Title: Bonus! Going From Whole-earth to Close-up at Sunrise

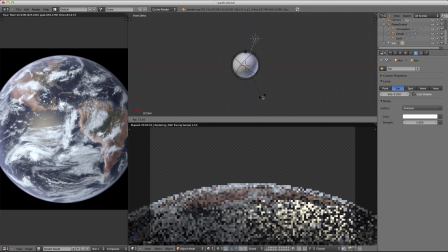4:09 Okay, I want it about like that, I think, so that the, you get a lot of this beautiful specular glow coming off of the ocean.
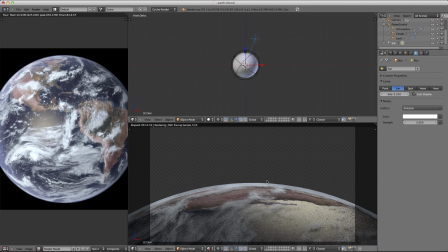4:25 You have a nice bright highlighter over here, and yeah, I think I like it there. Okay, so those things being done,
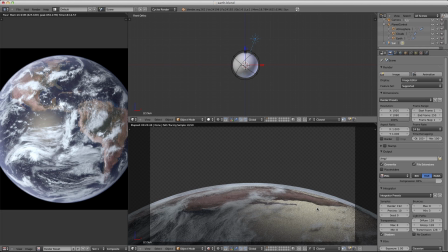4:37 since we've got this really strong light here, we're not going to be able to get away with the 192 samples that we used on our last render. So I'm going to bump this up quite a bit. I'm going to go ahead and bump it up to 1500.
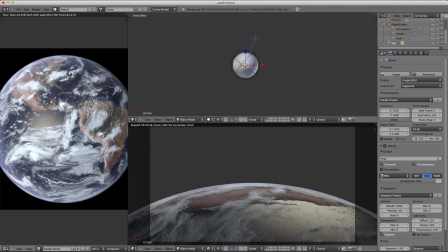4:53 Now this earth, when we rendered it, took 20 minutes or so. This one is going to be substantially longer. It's going to be a couple of hours' worth of render time for me.
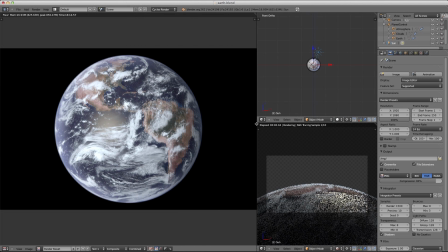5:04 So I'm going to go ahead and set this render loose and we'll pick up with our compositing nodes and what we have to tweak there when it's done rendering. Here we go.
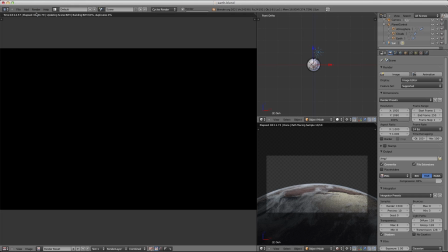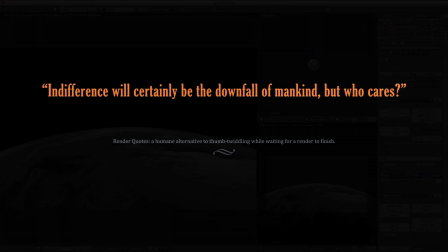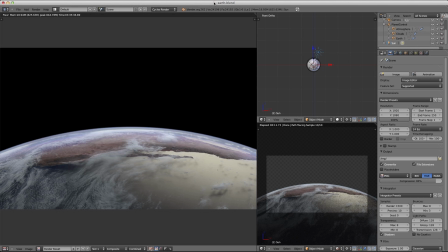5:31 Okay, now that we've gone through the rendering and compositing phases, we just need to adjust our composite nodes.
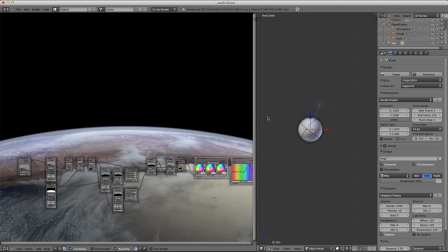5:45 We go ahead and close these. I'm not going to need them for the time being.
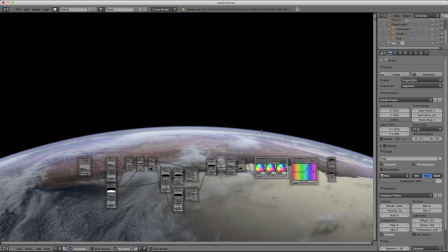5:52 And what you'll notice right off the bat is that this edge between the earth and raw space is a little too hard. Now it was fine when we were looking at the whole earth, but here looking at it really closely, it just doesn't work anymore.
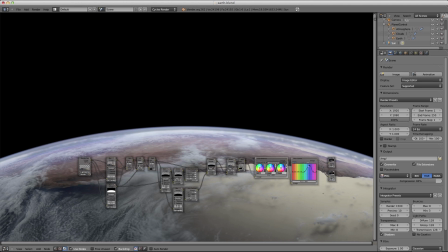6:12 So we'll first start by adjusting, let me show you where I'm working.
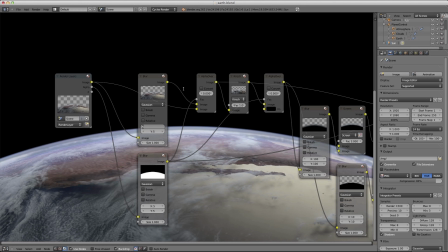6:19 We'll start by adjusting both this blur node and this blur node. We'll bump them up to about 20 a piece. If you remember from the original tutorial, this is just what we used to blend the atmosphere into space.
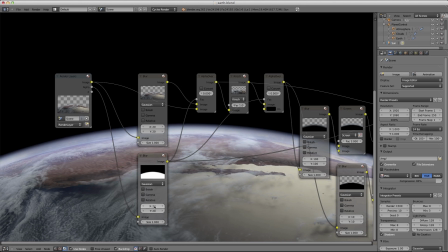6:36 And once this is done compositing, we'll have a much nicer fall off.
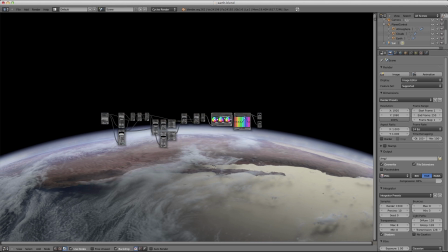6:44 Okay. The next thing you want to do is take this earth, the atmospheric glow, it ends right about here and it's not quite far enough.
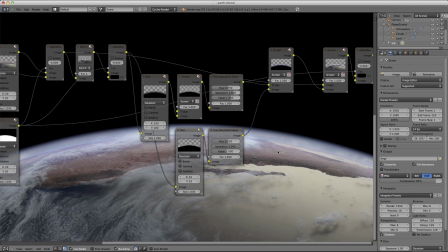7:00 And we got our atmospheric glow for the whole earth right here. So we're going to bump that up to say 225 or so. And we'll look at the result when it's done.
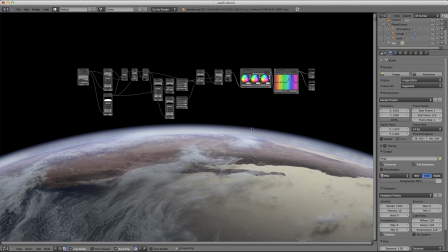7:15 Now we're not going to really have to adjust the color settings or anything along those lines. We accomplished all of those with our original settings. So now our glow is more gradual as it should be instead of being very tight and close right over here.
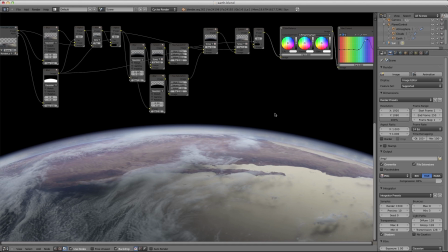7:34 And there really shouldn't be much more that we need to do to this.
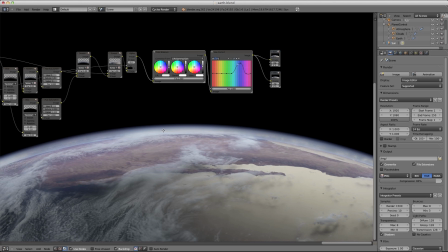7:43 Let's go ahead and add in a lens flare to sort of set it off.
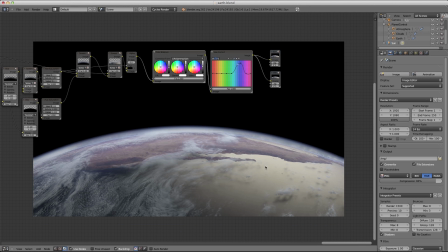7:49 I'm going to hit V here to shrink down our composited image just so that we can see the whole thing. And I'm going to go ahead and append our lens flare geometry.
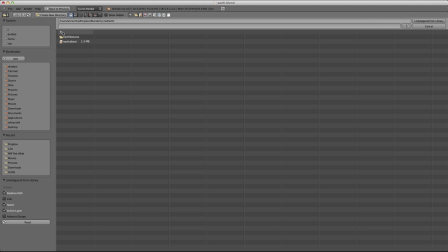8:05 If you're not familiar with it, I released a lens flare rig to BlendSwap some time ago. And I'm just going to go ahead and where I have it downloaded, I'm going to find it.